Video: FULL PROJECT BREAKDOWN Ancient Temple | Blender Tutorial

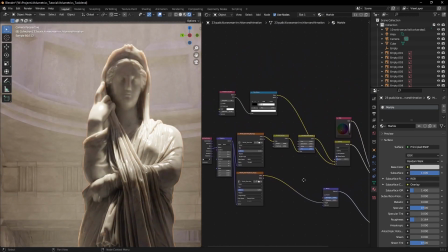The two things that made it stand out is the ambient occlusion,
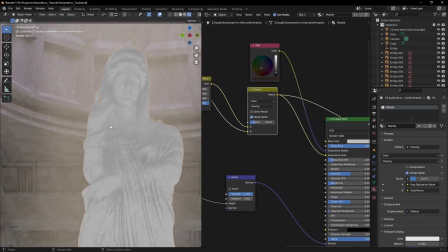I used to simulate dirt in the crevices of the statues and adding a touch of subsurface scattering.
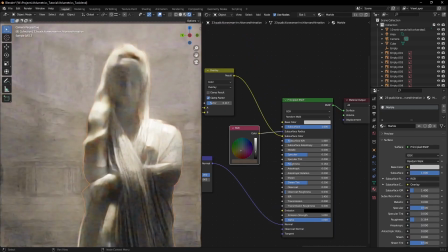This softened the feel of the shader and made it stand out next to the harsh concrete material. Also, try to keep the subsurface radius low or it will start looking like wax rather than marble.
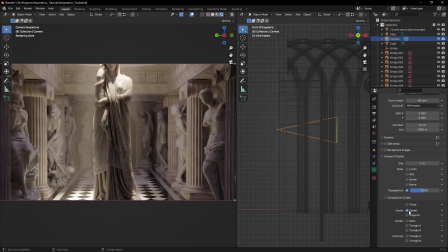The camera was quite easy to place, I was looking for a central composition that showcased how large this temple was.
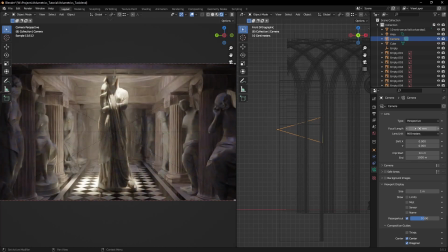Using a wide camera lens and placing the camera low helped a lot.
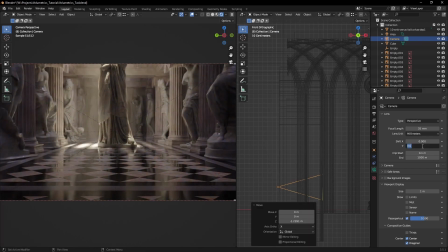One thing I tweaked was the lens shift, as I wanted to keep my vertical lines straight.
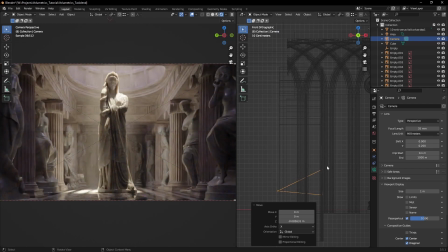Also, when trying out to figure out the overall composition of the image, there are a few things to look out for.
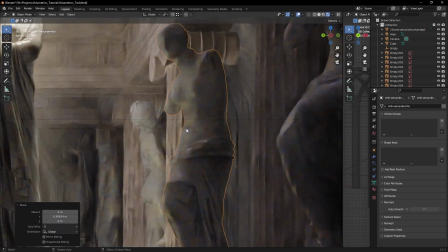Try not to have overlapping silhouettes, as it creates points of tension in the image. this will draw your eye away from the main subject.
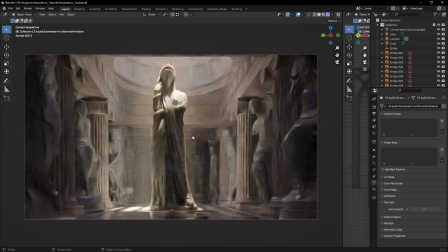The same goes for objects touching the edge of the image. Last but not least, don't be afraid of having objects that are going out of frame. This creates a sense of depth in the image as it breaks the frame.
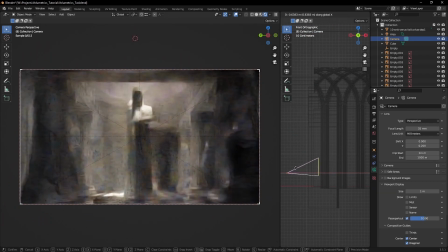Very often, I would see people trying to fit everything in their shot, completely ruining the immersion of the image.
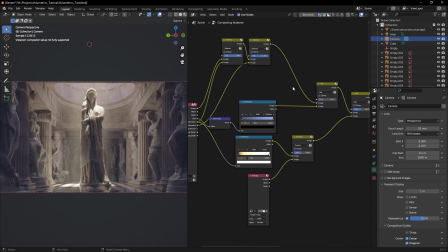After that, I was left with post-processing. I already have a video on how to composite the volumetric layers on my channel, so you can check that out.
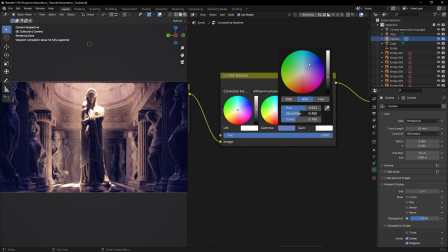The rest is simple color grading using a color balance node.
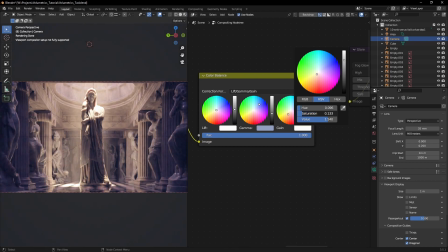I tried to introduce some warm colors in the highlights and some blue tint in the shadows to balance out the overall feel of the image.
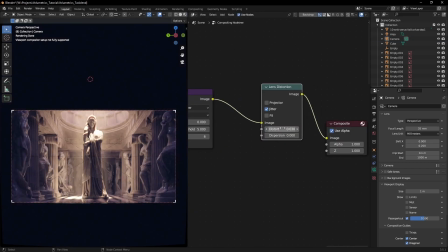After that I've added some glare and a slight lens distortion and that's about it.
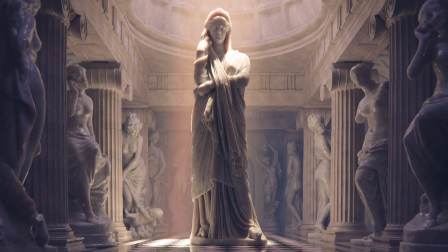Subscribe for more tutorials and thanks for watching!